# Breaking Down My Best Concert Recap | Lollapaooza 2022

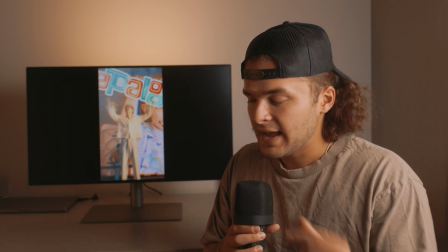We're breaking down the Lollapaooza video that you guys saw on Tuesday. I have to say this is the most excited I've been for a video in a while.
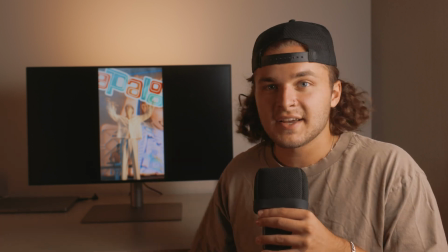I was so excited to create this, and I was so excited to just flat out shoot Lollapaooza.
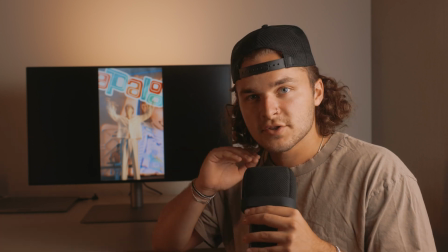Now this edit was totally for me.
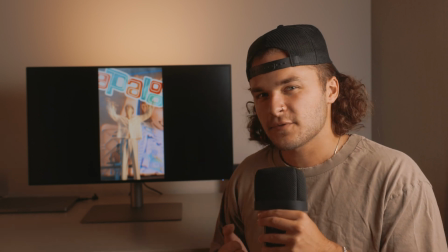This is just because I wanted to go out of my comfort zone, use this footage for something, and just make something that will live forever.
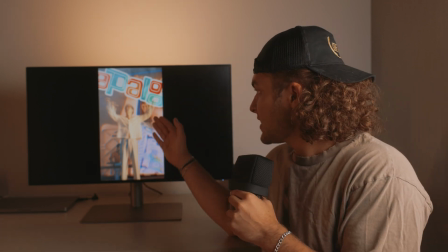Here we go, let's watch it. This opening shot, as you can see right here, well, there's a lot going on.
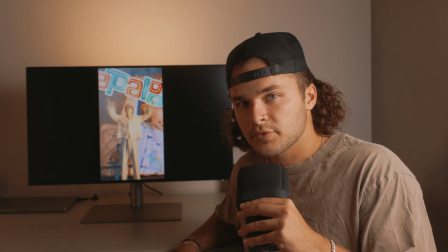Let's kind of scrub through it. Actually, before we scrub through it, if you want to watch the full video, it's on my channel. It was posted 2 days ago, so go back, watch that. We're not going to watch it totally through here together. All right, continuing.
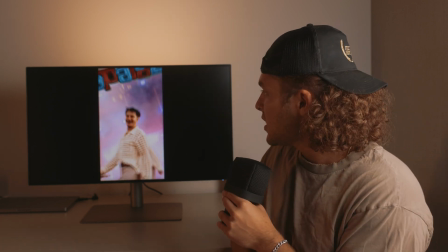So those first two shots, there's a lot going on here. Let's kind of go frame by frame.
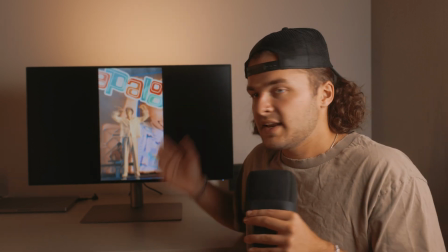So I started pretty wide. I started with this shot showing his whole body.
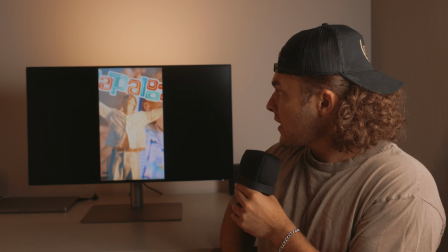This is the lead singer from Glass Animals, and you can go frame by frame to see I separated him from the background.
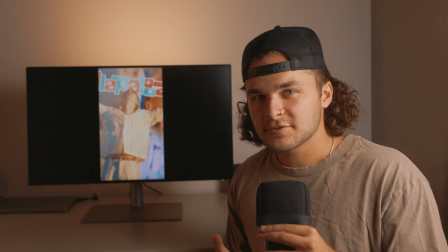How did I do that? I used the rotoscoping tool in After Effects. This is a tool that I've only used a handful of times in the past,
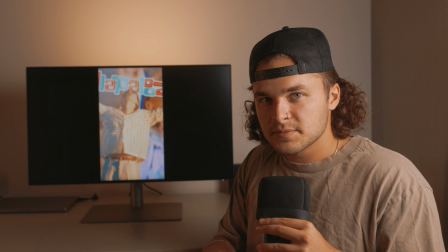but it's the easiest way that I've found to mask out a subject, especially something like a person that's moving out of a frame.
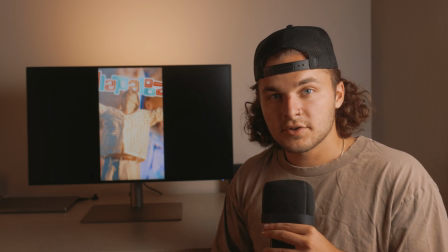Now, is it perfect? Absolutely not. Is it hard to do? Yeah, it's hard to fine tune and make it really look good.
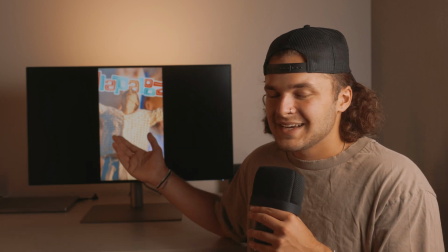Even if we go frame by frame, you're gonna realize it's not perfect here. This isn't perfect.
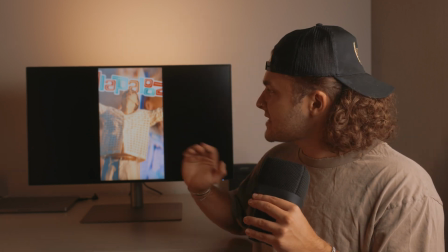My rotoscoping job, I need to get better at that, but this one looks pretty good, especially as you watch it in real time.
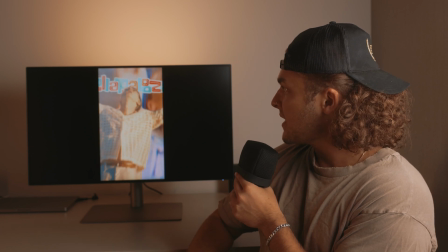So you see, he sticks his arms up and that logo goes behind him.
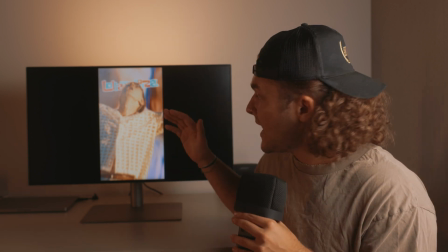Whenever I originally did this edit, well, I only separated him and I didn't have the logo in there.
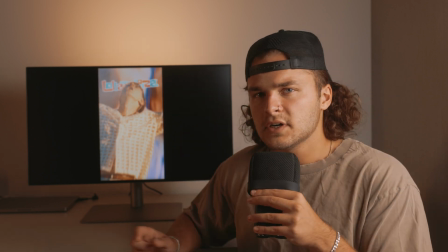Then watching it, I was like, man, I need to find a way to incorporate the Lollapaooza logo because not everybody knows that this was Lollapaooza.
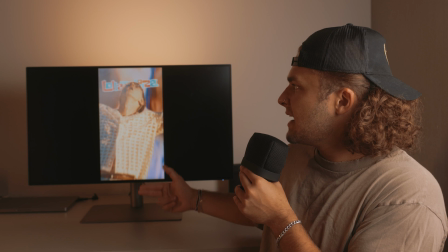So I found this logo online and I incorporated it into the first shot.
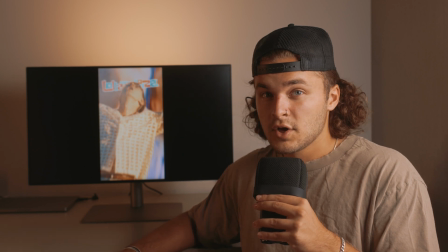The first thing that anybody would see whenever they started watching this video was this crazy effect with the subject separating from the background,
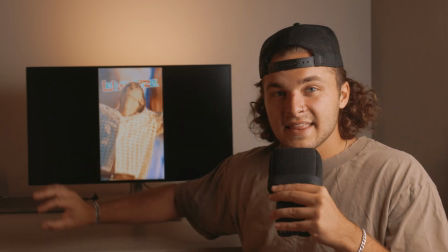and not only that, but the logo going behind them while the subject's still moving.
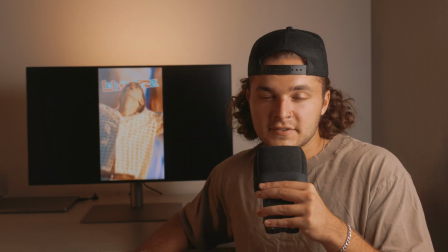I find that a lot of the times whenever you see masking out of a subject or something along those lines, it's done in a much different way.
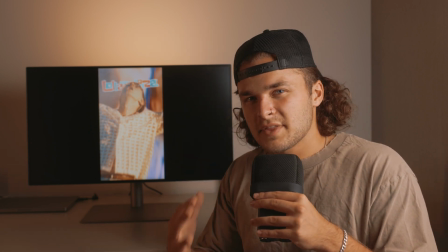It's done whenever they pull a single frame and then mask that out, because then they only have to mask once.
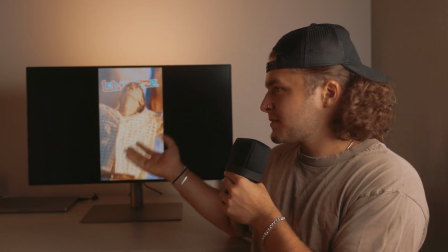Right here, this was a 60 frames per second clip, so I mean, I had to do it probably about 60 times.
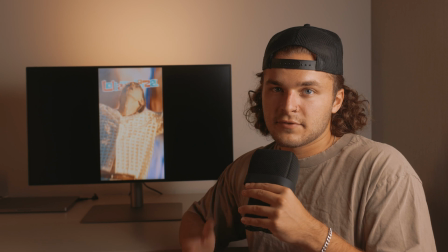So I had to mask the subject out every single frame, but that's what rotoscoping kind of does for you, is it does it for you.
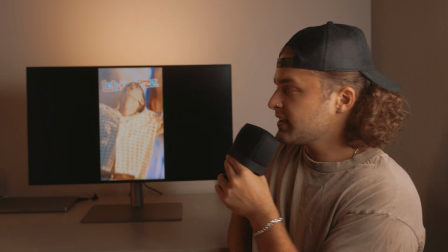It tracks the subject, then you just have to fine tune it. So going into the next shot, it's the same kind of effect.
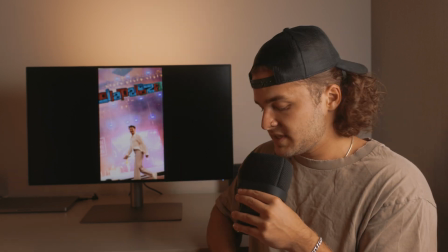Now this is the lead singer from Glass Animals once again, and you can see as I go frame by frame,
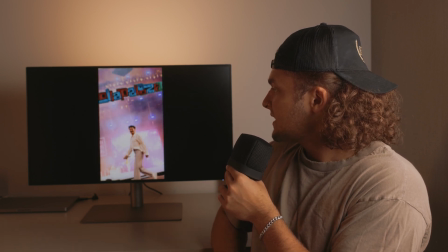I separated him and then keyed the background and him to match at the very end,
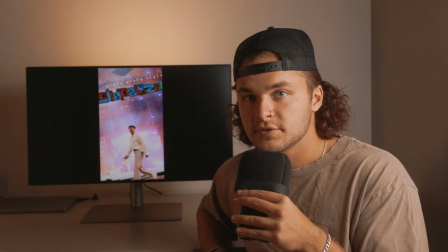as well as having that Lollapaooza logo again.
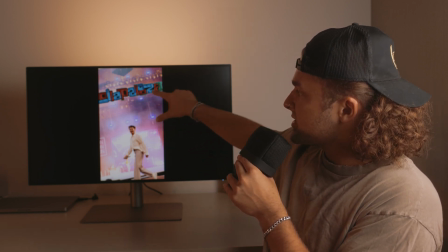Now, I put an effect on this Lollapaooza logo because there was a sign up top right here that said Dreamland, I believe.
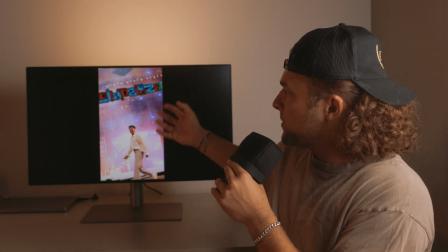It was just part of their set. And so I replaced that with the Lollapaooza logo. Now, is it perfect?
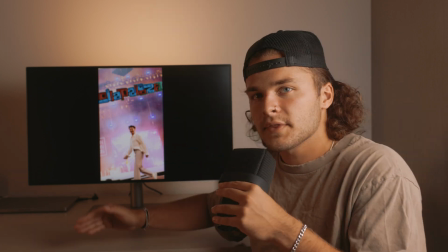No, but I wanted it to pop. I didn't really want the Lollapaooza sign to look like it was there.
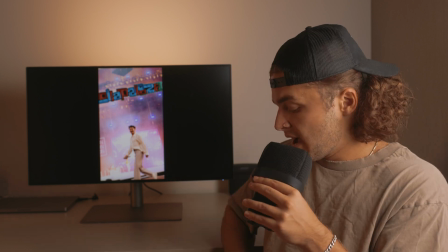This was actually a photo that I took. This was not a video. So I added some blurring, added some masking, and you can see it helped it blend it.
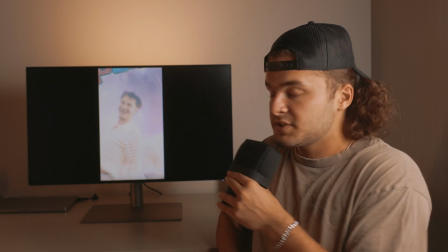I also put a little flash transition, which you'll see I used a lot throughout this edit, very subtly,
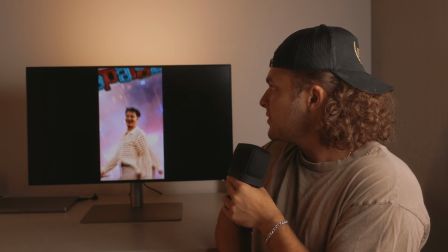just a white flash transition just to blend these two, and then had the same effect.
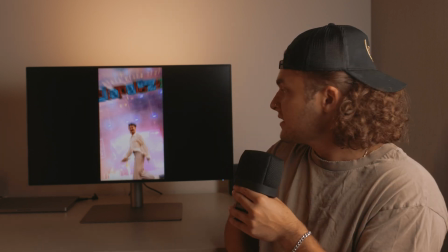Now, let's move on.
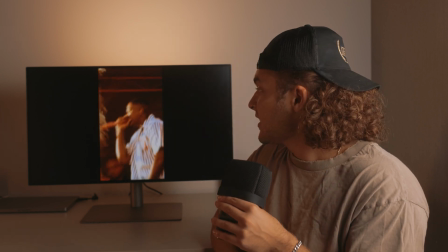What the heck was going on there? That was a lot of fire, and where did it come from?
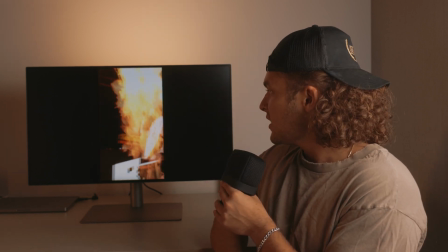So I originally had this fire shot of YG. This is how the shot actually is.